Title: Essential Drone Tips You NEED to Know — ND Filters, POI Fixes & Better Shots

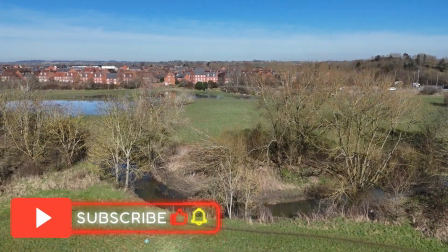0:07 Welcome to this first episode of Sky Eye Imagery's useful drone tips.
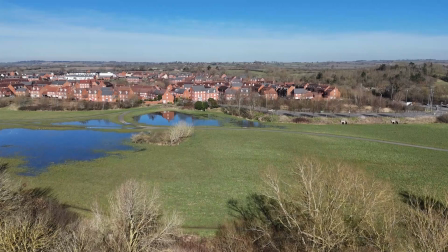0:14 After flying drones for quite some time and capturing content both in the air and on the ground,
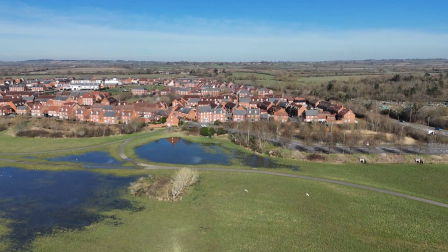0:21 I wanted to share some useful tips and tricks and things that I have learned from other content capture
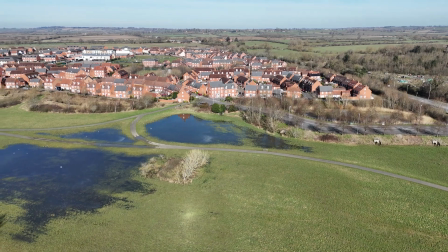0:29 specialists that hopefully will help you.
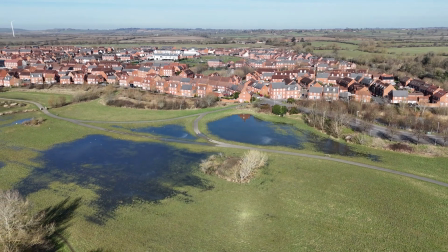0:33 I want to start off first by looking at drone filming with the sun behind you
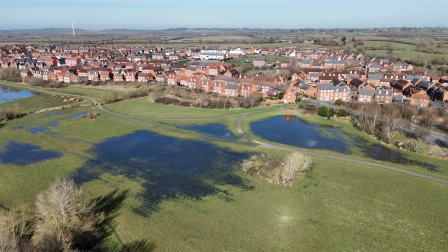0:40 and then the sun basically facing the sensor and how ND filters can help.
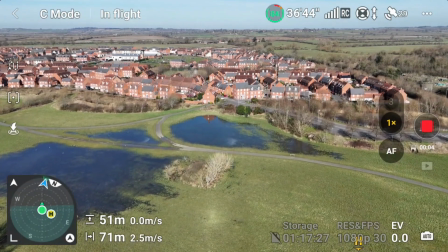0:48 In order to help you understand what it is I am doing,
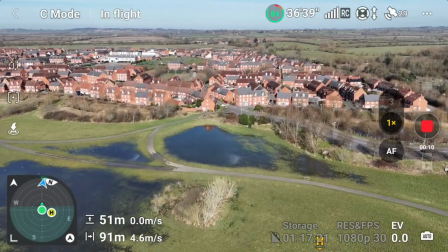0:52 I've reverted back to the remote control screen so you can see what functions I am operating.
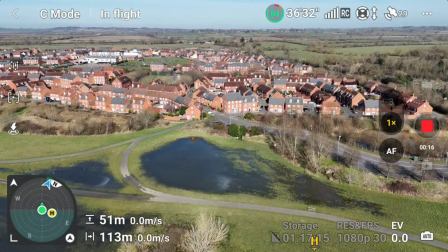0:59 Here, the sun is directly behind the drone
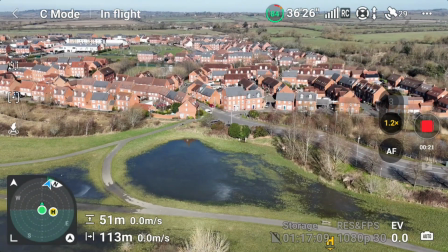1:05 and therefore it's facing onto these red brick buildings. The EV is set to 0. That EV is basically the exposure level.
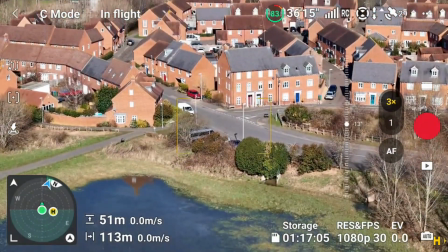1:14 It's the level of light you are allowing to hit the sensor on the drone.
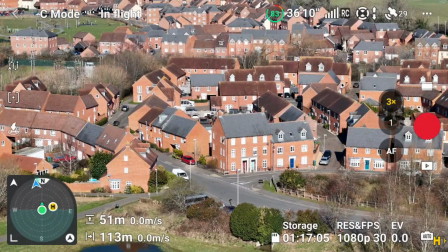1:20 Now, when people talk about sensor, they talk about the camera.
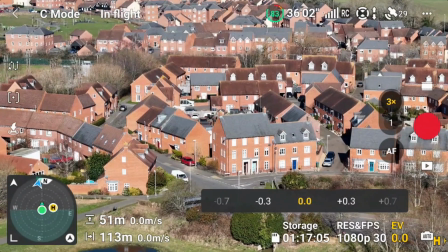1:25 Without any sort of EV adaptation or ND filter, you will notice that the colours can be a little bit bleached in bright sunlight.
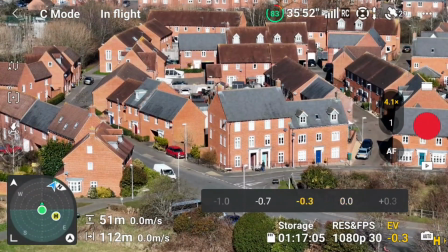1:33 So when I click on EV and adjust the exposure, say to 0.3 or 0.7,
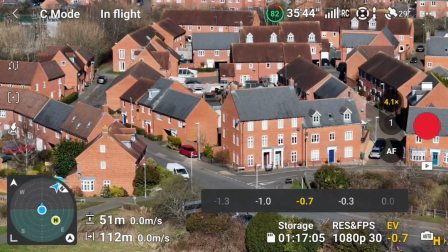1:40 what you'll find is that bleaching starts to reduce and you start to get a bit more definition in the colour.
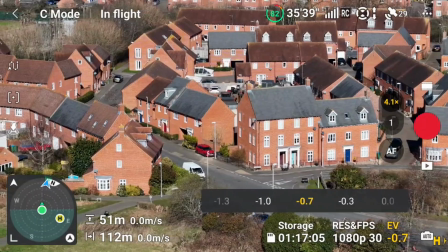1:47 And you can see here from the red bricks and the black tiling that the
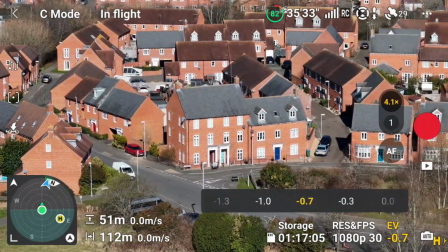1:52 colour seems to come out just a little bit more as you reduce the exposure level.
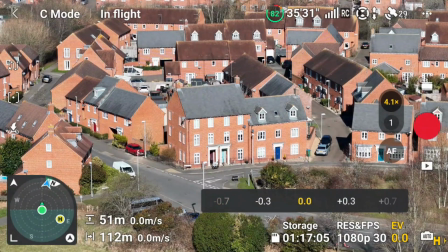1:58 You will see here that when I reset the exposure level to 0,
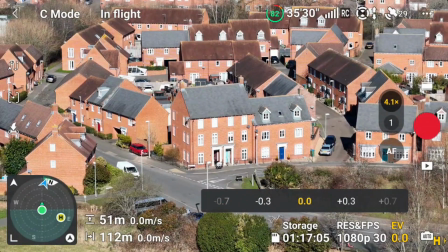2:02 you get a little bit more of that reflection back and a little bit more bleaching of the colours.
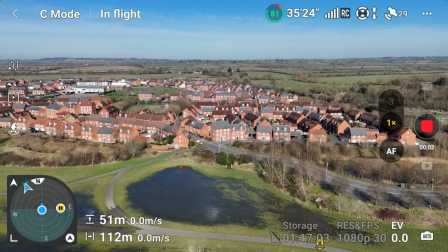2:08 After zooming out, you can now see again the bleaching effect when the EV is set to 0.
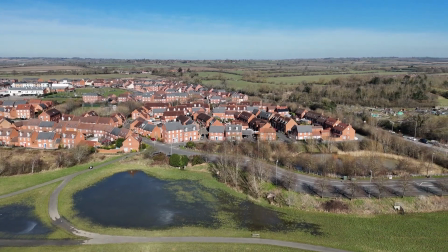2:19 So as I've mentioned, we were shooting with the sun behind you.
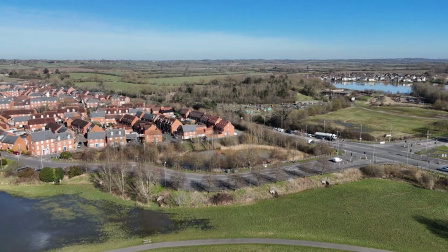2:23 Now what I'm doing is I'm rotating the drone 180 degrees to shoot with the sun facing the drone.
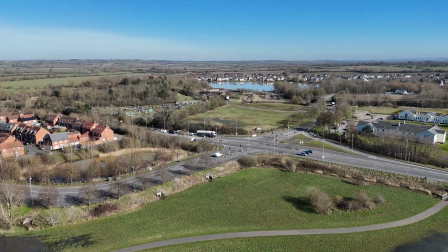2:30 And what we'll look at here is how the sun affects the camera sensor and
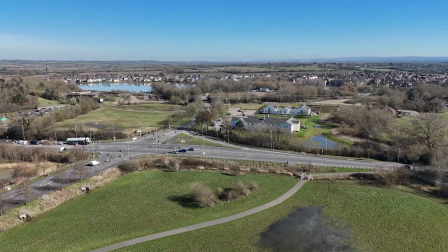2:36 what you can do to mitigate the effects of bright sunlight on the camera sensor.
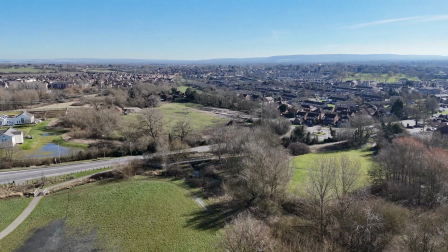2:45 And this is where timing your drone capture footage is really important.
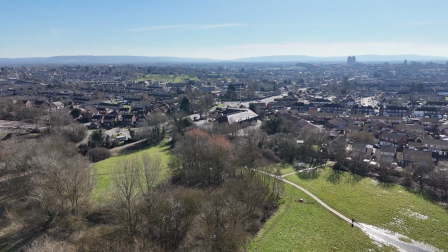2:51 Do you film in the morning, midday when the sun is overhead, or do you film later in the day?
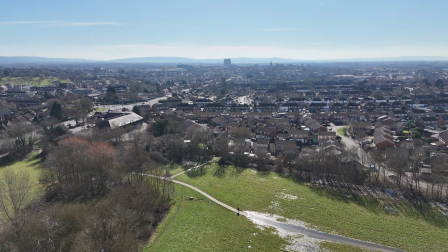2:58 You have to research your project, the tasking that you are asked to do,
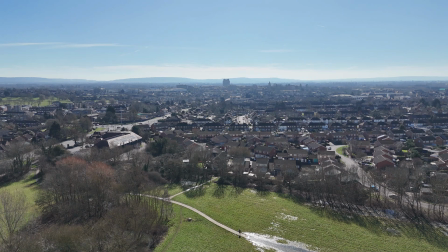3:03 to see when the best time to capture imagery is.
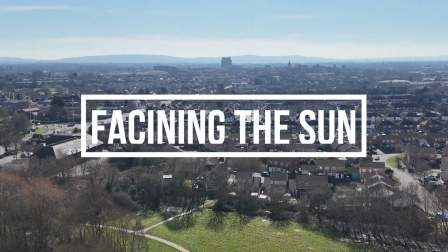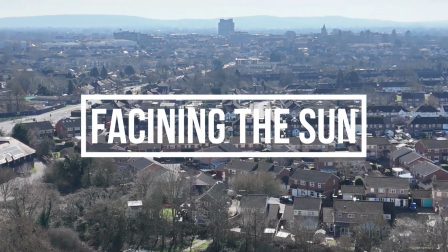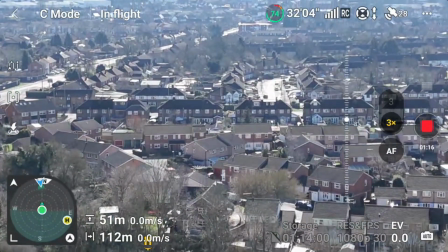3:18 And this is why planning your drone shoot for a personal task or a business task is so really important.
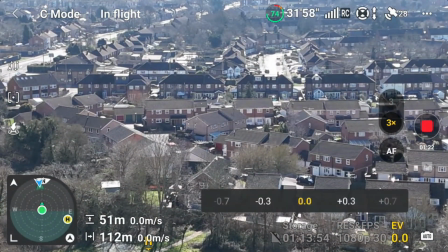3:26 You need to understand where the sun is and how that
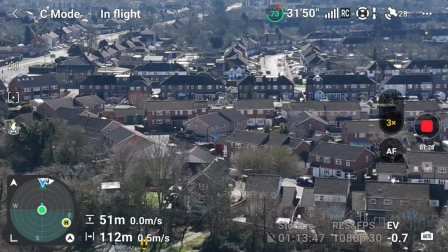3:30 affects the item that you are photographing, whether it's a house or whether it's a sporting event or anything like that.
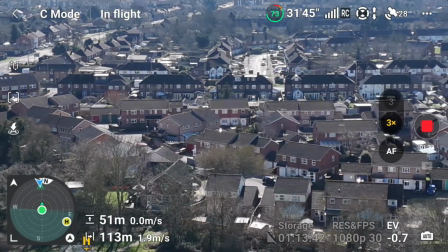3:38 So we zoom out here and again,
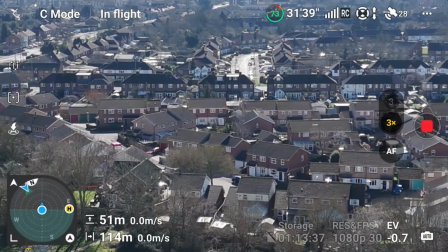3:41 we really get so much bleaching because we have the sun in our face and we don't have an ND filter.
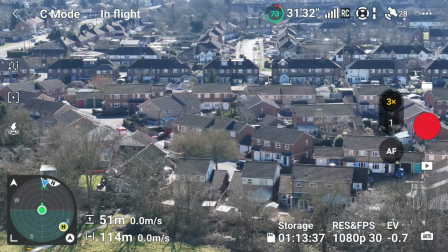3:48 We've adjusted the EV level and it's just not going to cut it.
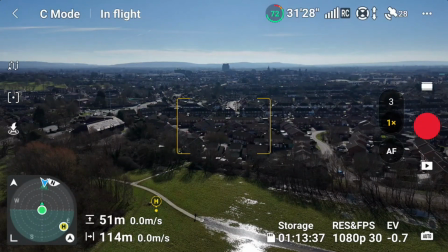3:53 So in the next bit, I'm going to show you what an ND filter can do and the difference it will make to your drone shooting.